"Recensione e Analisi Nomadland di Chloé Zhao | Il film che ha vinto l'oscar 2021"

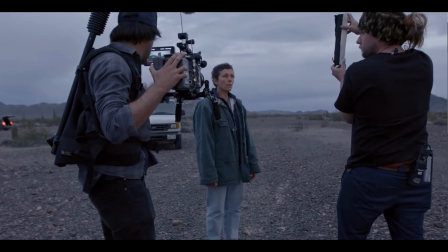Anche in questo l'ispirazione è da vedersi in Malick e Lubezki. Questa scelta comporta varie difficoltà, ad esempio il fatto di poter girare le scene solo in certi momenti della giornata in cui la luce è quella giusta,
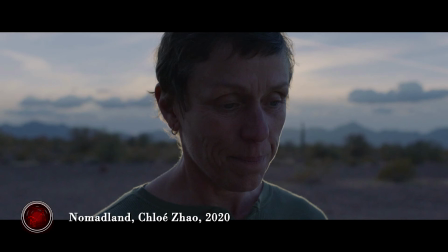cosa che ha obbligato la crew a rimandare le riprese se le condizioni non erano ottimali. Riguardo all'utilizzo del grandangolo, Chao dice di essere stata ispirata, oltre che dal cinema di Malick, anche dall'estetica videoludica,
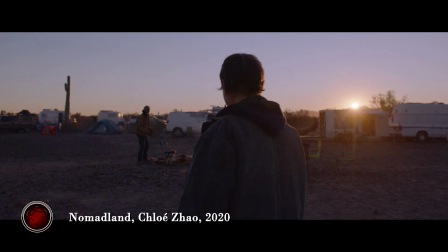in cui spesso i personaggi inquadrati di spalle esplorano un ambiente e il punto di vista è grandangolare per permettere di far stare all'interno dello schermo un'ampia porzione dell'ambiente da esplorare. Un esempio emblematico di tutte queste cose è il piano sequenza in cui Fran esplora il campo dei nomadi.
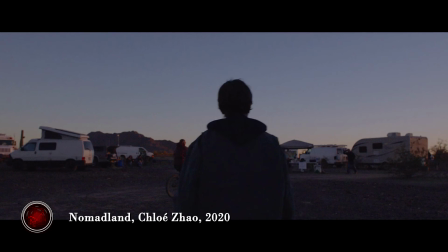Abbiamo l'utilizzo del grandangolo, l'utilizzo della Steadicam per realizzare una ripresa che in modo fluido segue la protagonista,
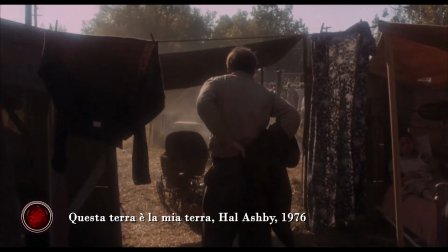ispirandosi a una scena di Questa terra è la mia terra di Al Ashby, uno dei primi film a impiegare la Steadicam.
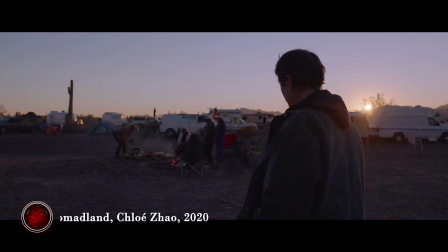Per la realizzazione di questa scena, la crew ha dovuto aspettare l'ora giusta, dopo aver visto quale fosse il giorno precedente, quando l'illuminazione era ottimale, quella che la regista chiama Magic Hour. Questo ci porta ancora una volta a parlare della flessibilità nel processo di produzione. Flessibilità che si estende anche allo script,
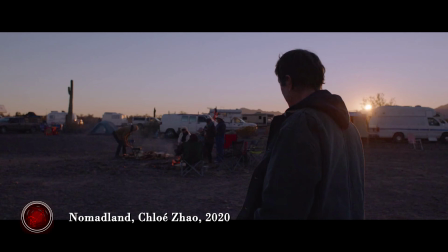in costante variazione ed evoluzione in base alle persone incontrate e ai luoghi visitati durante le riprese, oltre che alle condizioni climatiche.
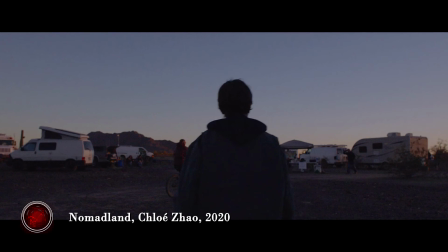Anche a livello tematico si ritorna a Malick, per quanto riguarda la connessione tra uomo e natura che si fondono diventando un'unica cosa, concetto rappresentato al meglio in Nomadland nella scena in cui la protagonista si spoglia e si immerge nell'acqua di un piccolo fiume completamente nuda,
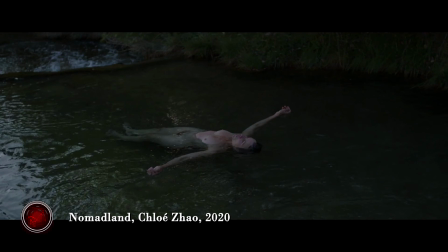spoglia di tutte le cose che la legano alla società e alla sua vita precedente. Come dicevamo prima, è un progressivo avvicinarsi alla natura, volerla scoprire e farne parte, come il personaggio di Swanky quando dice che vuole soltanto vedere cose nuove.
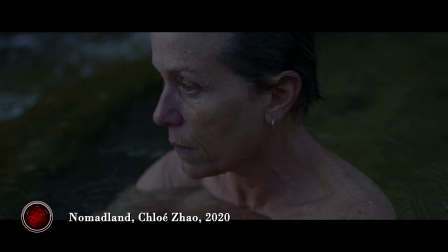Abbiamo però una visione diversa da quella, per esempio, di Into the Wild, meno miticizzata, più realistica e quasi spirituale, anche se a differenza dei film di Malick, in cui le immagini della natura vengono accompagnate da flussi di coscienza filosofici ed esistenziali,
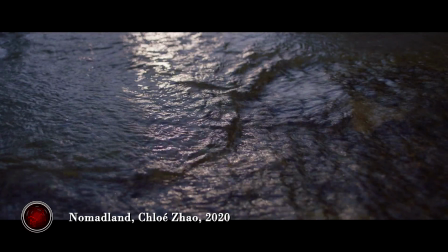nel caso di Nomadland non c'è neanche bisogno delle parole, e tutto ciò è lasciato tra le righe. Lo si legge sui volti dei personaggi e nei paesaggi. Riguardo alla scelta delle location, queste sono in parte quelle originali del libro di Jessica Bruder,
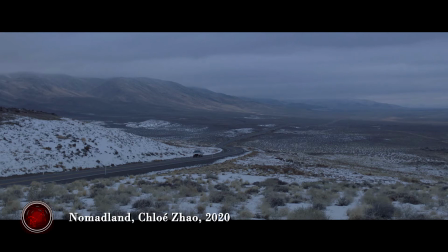in parte scelte dalla regista prima o durante la realizzazione. Si passa dall'Arizona al Nevada, al Dakota del Sud, al Nebraska e via dicendo.
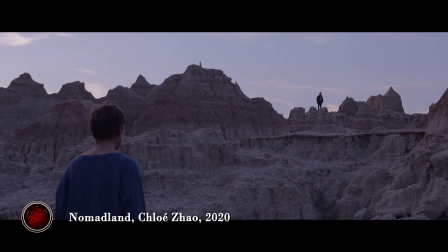Un'ultima cosa interessante riguardo l'aspetto naturalistico è la scelta della musica, molto adatta. La regista ha scelto la musica di Einaudi,
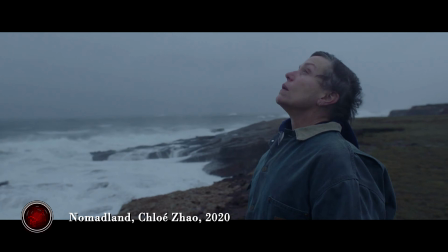dopo aver cercato su internet della musica classica ispirata alla natura e aver trovato Elegy for the Arctic di Einaudi, in cui il pianista suona su una piattaforma galleggiante in mezzo ai ghiacci del Polo Nord.
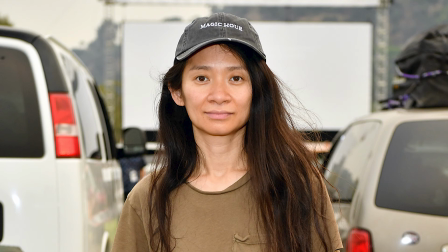Un ultimo aspetto da trattare è quello politico. La regista è stata spesso accusata di girare dei film che esulano dalla politica, delle opere in cui non viene espresso un giudizio di questo tipo, nonostante vengano trattati temi che si presterebbero bene a discorsi del genere.
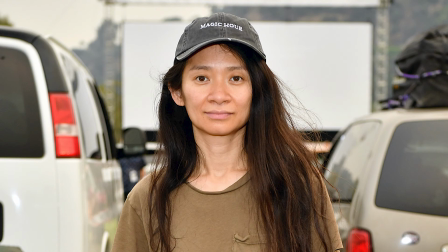Innanzitutto, come molti hanno fatto notare, nonostante le posizioni politiche progressiste della regista,
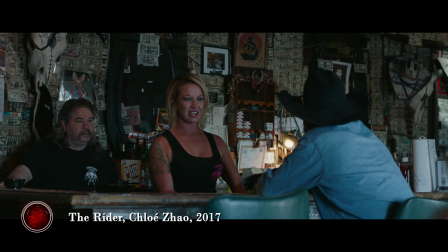nella sua filmografia si è concentrata principalmente sugli stati storicamente repubblicani, su quelli che hanno votato Trump.
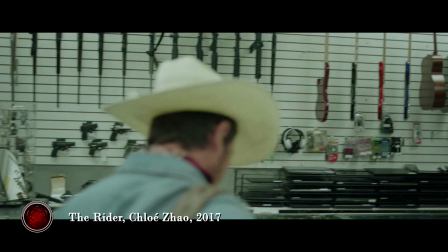In una Hollywood che è sempre più schierata politicamente, almeno di facciata, e che cerca di far proprie tutta una serie di battaglie, soprattutto negli ultimi anni, stranisce il fatto di non prendere posizione.
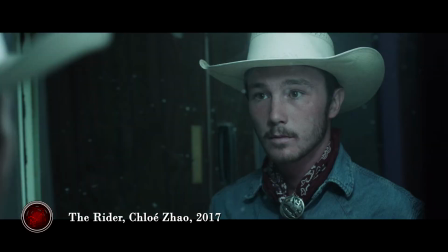A queste critiche la regista risponde in modo molto intelligente e corretto, dicendo che il problema non è tanto quello di inserire la politica nei film, quanto quello di riuscire a non inserirla. Infatti ogni film è per sua natura politico, in quanto frutto di uno sguardo che appartiene al regista,
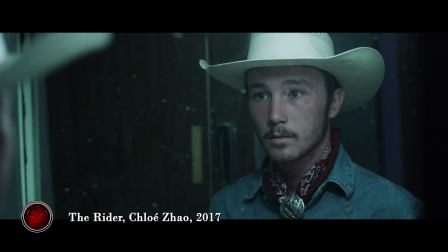una persona con dei suoi ideali e una propria agenda politica.